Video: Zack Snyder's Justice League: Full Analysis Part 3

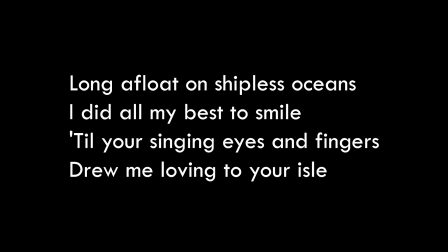They say, Long afloat on shipless oceans, I did all my best to smile,
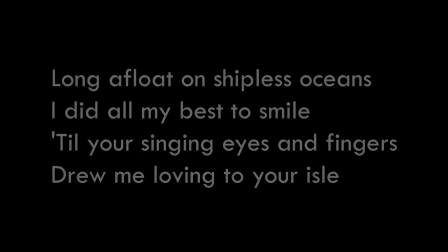Till your singing eyes and fingers drew me lovingly to your isle, And you sang, sail to me, sail to me,
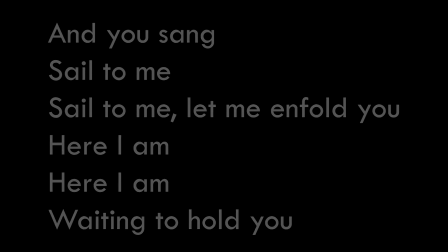let me enfold you, Here I am, here I am, waiting to hold you. When Barry sees Iris, he is immediately and magnetically drawn to her.
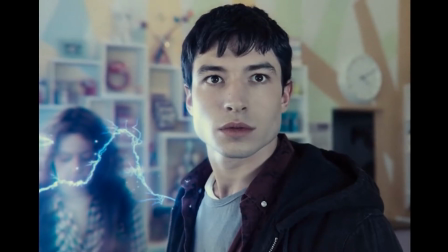He is not in the best place in his life, and perhaps is struggling to smile in general as he tries to just keep afloat and keep living the best he can. man.
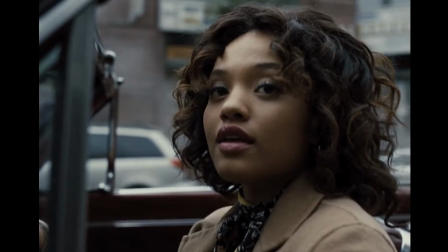His big moment with Iris is when their eyes meet for the first time,
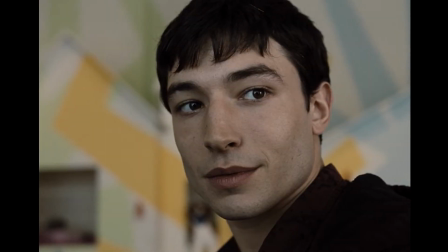which certainly fits the song's line about your singing eyes and fingers drawing me to your loving isle.
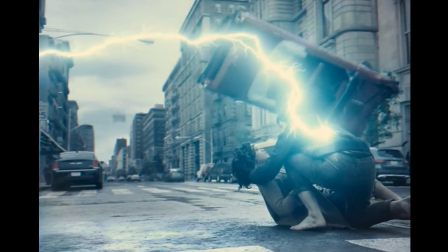As the song sings, here I am waiting to hold you, he is holding her, and wishing to stay that way, I'm sure.
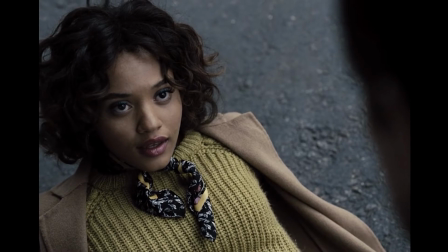Barry is with her in this moment, but as soon as the world which is stopped in time begins to move again,
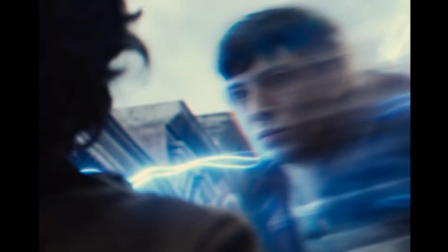the moment will be gone, and he will have to leave her side.
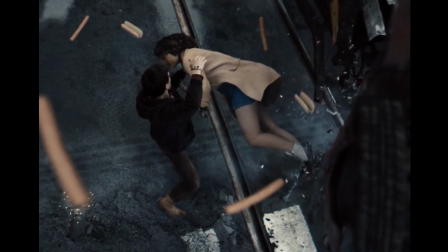There is a longing in the song, and a longing in Barry's desire to be close to her, and you truly feel that.
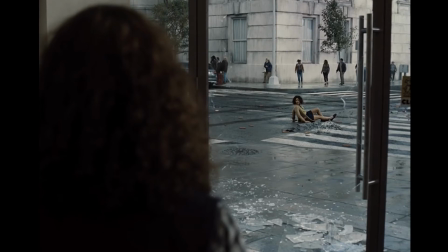It adds an emotional weight and potency to the scene that I think is really cool.
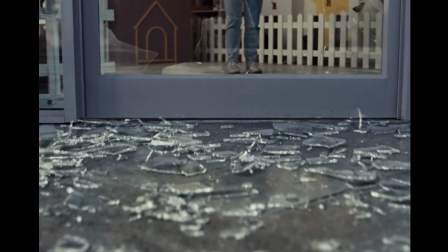Once again, the song has a meaning unto itself, but the lyrics take on a new meaning in the context of the scene, and that is a dynamic that's really interesting.
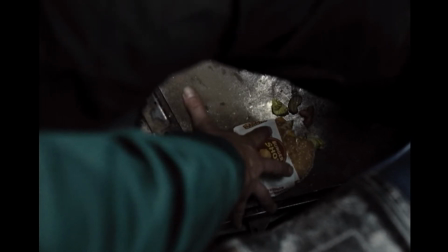Also, I feel like when it comes to Snyderisms, this shot of the sesame seed flying in slow motion will be talked about for quite some time.
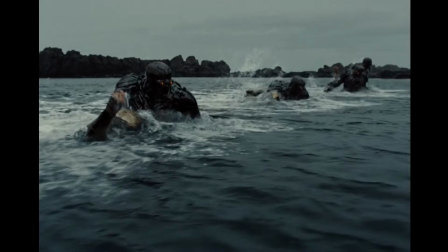The next couple sequences move pretty quickly from scene to scene.
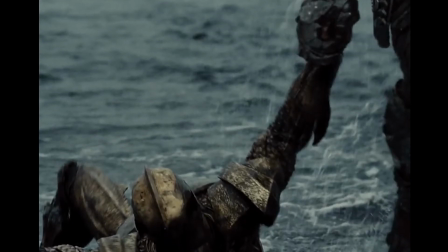First, the sequence of Atlanteans being mercilessly dragged out of the ocean and thrown onto the beach by parademons make them seem really scary and merciless,
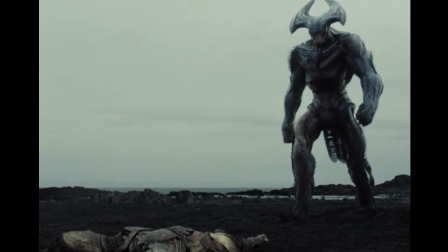and it's a tonal shift from the humor of the Flash.
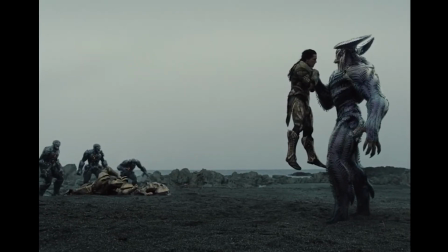The size difference between Steppenwolf and everyone else also becomes apparent here, because next to this Atlantean, he seems huge.
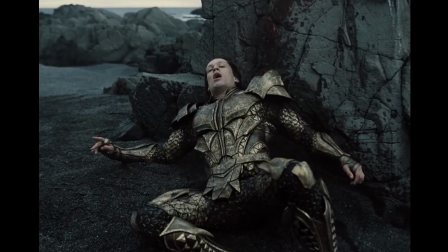I admire the Atlantean's desire to do the right thing and protect the location of the Mother Box.
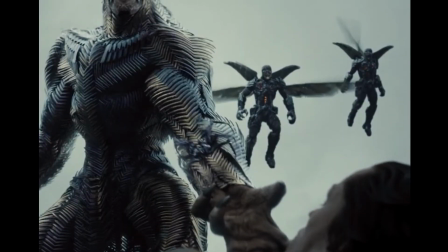Unfortunately, he doesn't get much of a choice, because of the spider probe that essentially violates his mind and projects it.
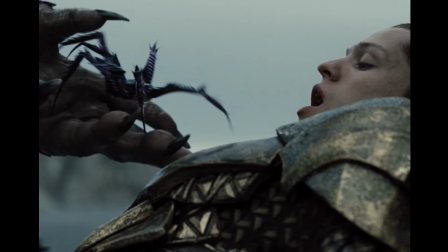I think this is a neat touch because of the technology at Steppenwolf's disposal.
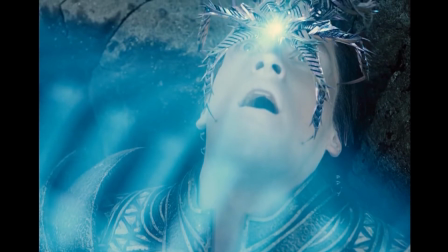He wields an axe, which is an older style weapon from our point of view, but he is an alien and utilizes advanced alien technology.
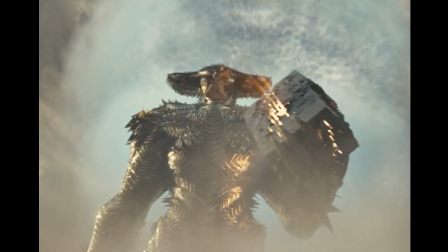Even his method of teleportation, the boom tube, is based in tech, as we discussed in part 2.
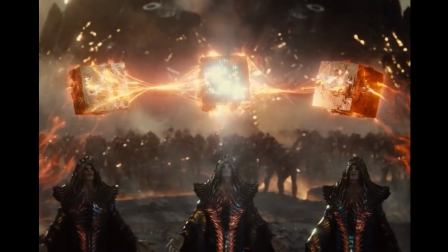The mother boxes themselves look like a sorcery or magic, but they are actually just pieces of technology so advanced it is hard to fathom them.
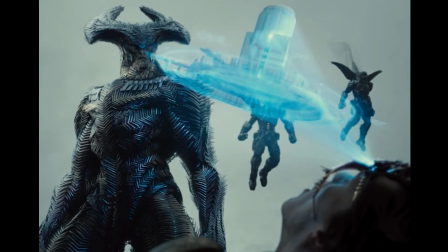It makes sense that his method of information extraction would be through a similar piece of mind-invading tech.
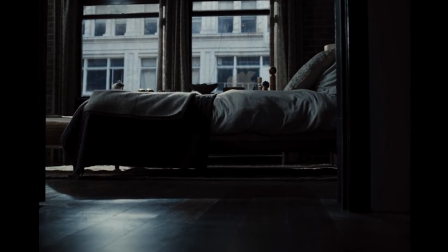Lois' role in the film is limited, but I actually find all of her scenes to be quite moving.
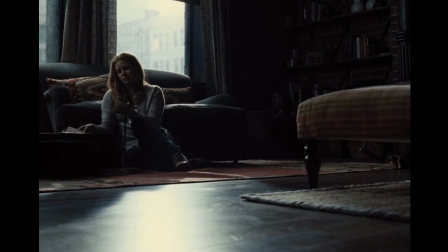Hearing the Man of Steel's Superman theme as she looks through pictures and Clark's belongings,
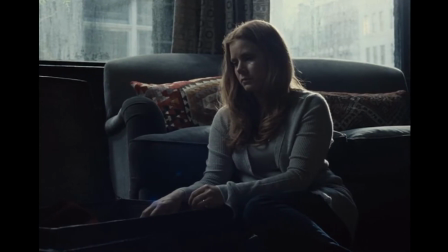all the while wearing the engagement ring that he gave her is touching and sad.
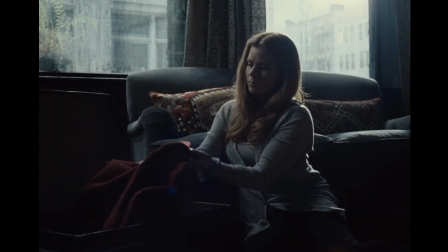The light and shadow work here also evoke the feeling of dreariness and weight.
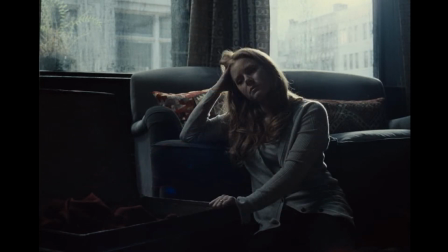Seeing these glimpses into her life without Superman throughout the movie will help sow seeds
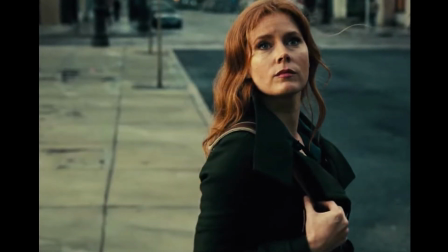that give the ultimate reuniting of Lois with her love a real weight later on in the film.
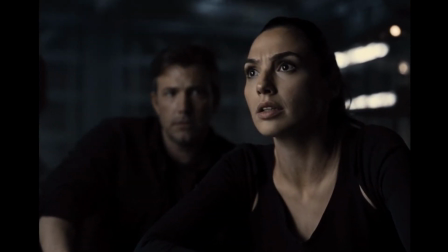We then cut to Bruce and Diana who are discussing the team members they need to recruit, and there is some nice humor and banter between them.
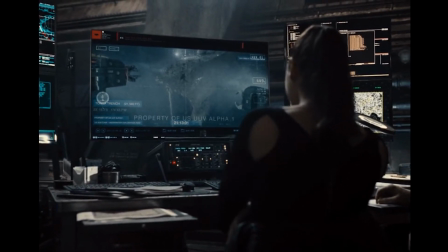I like the personal touch of Diana discussing the war of the Amazons and the Atlanteans.
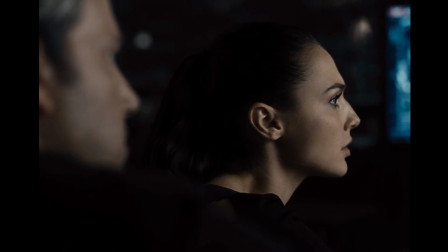Diana is always so loving and trusting as a character, and to see her doubt Aquaman because of his Atlantean blood is interesting to see.
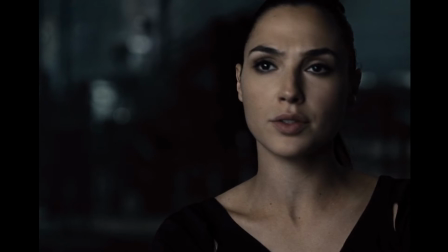The prejudices from the sins of the past seep through for a moment,
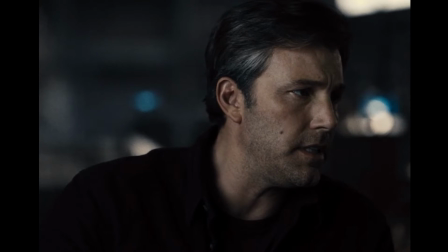and Bruce has to remind her that she needs to stay open if they're going to unite a team, before accidentally touching hands with her.
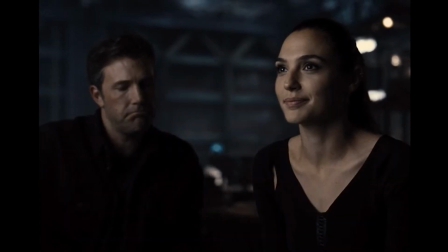The film hardly spends much time dwelling on a romance between Bruce and Diana, but it definitely hints to their chemistry,
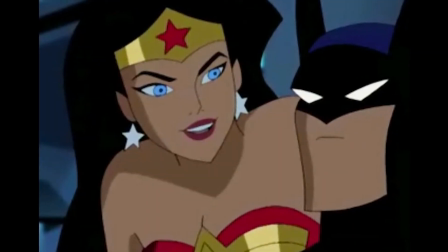and moments like this make me wish I could see their relationship grow in future Justice League films.
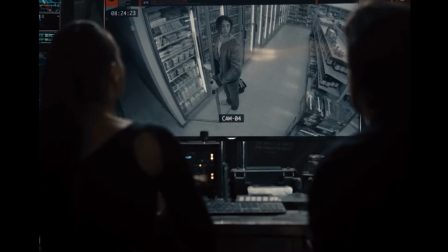My favorite part about it is that Bruce takes forever to recover from this accidental handhold.
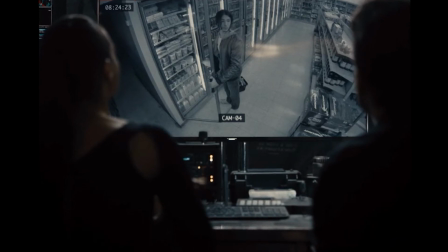He keeps clearing his throat and is flustered by their accidental hand encounter as he introduces the next person to recruit.
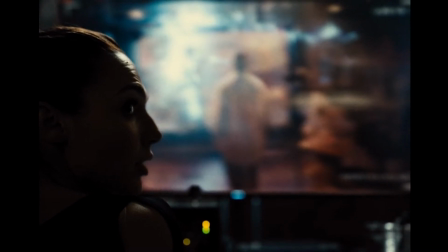Next we transition into what almost becomes a little short film about Cyborg.
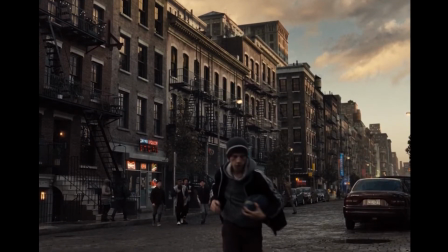We hear pensive dark piano notes in the score as we see Victor broodingly look through the window and see little kids playing football.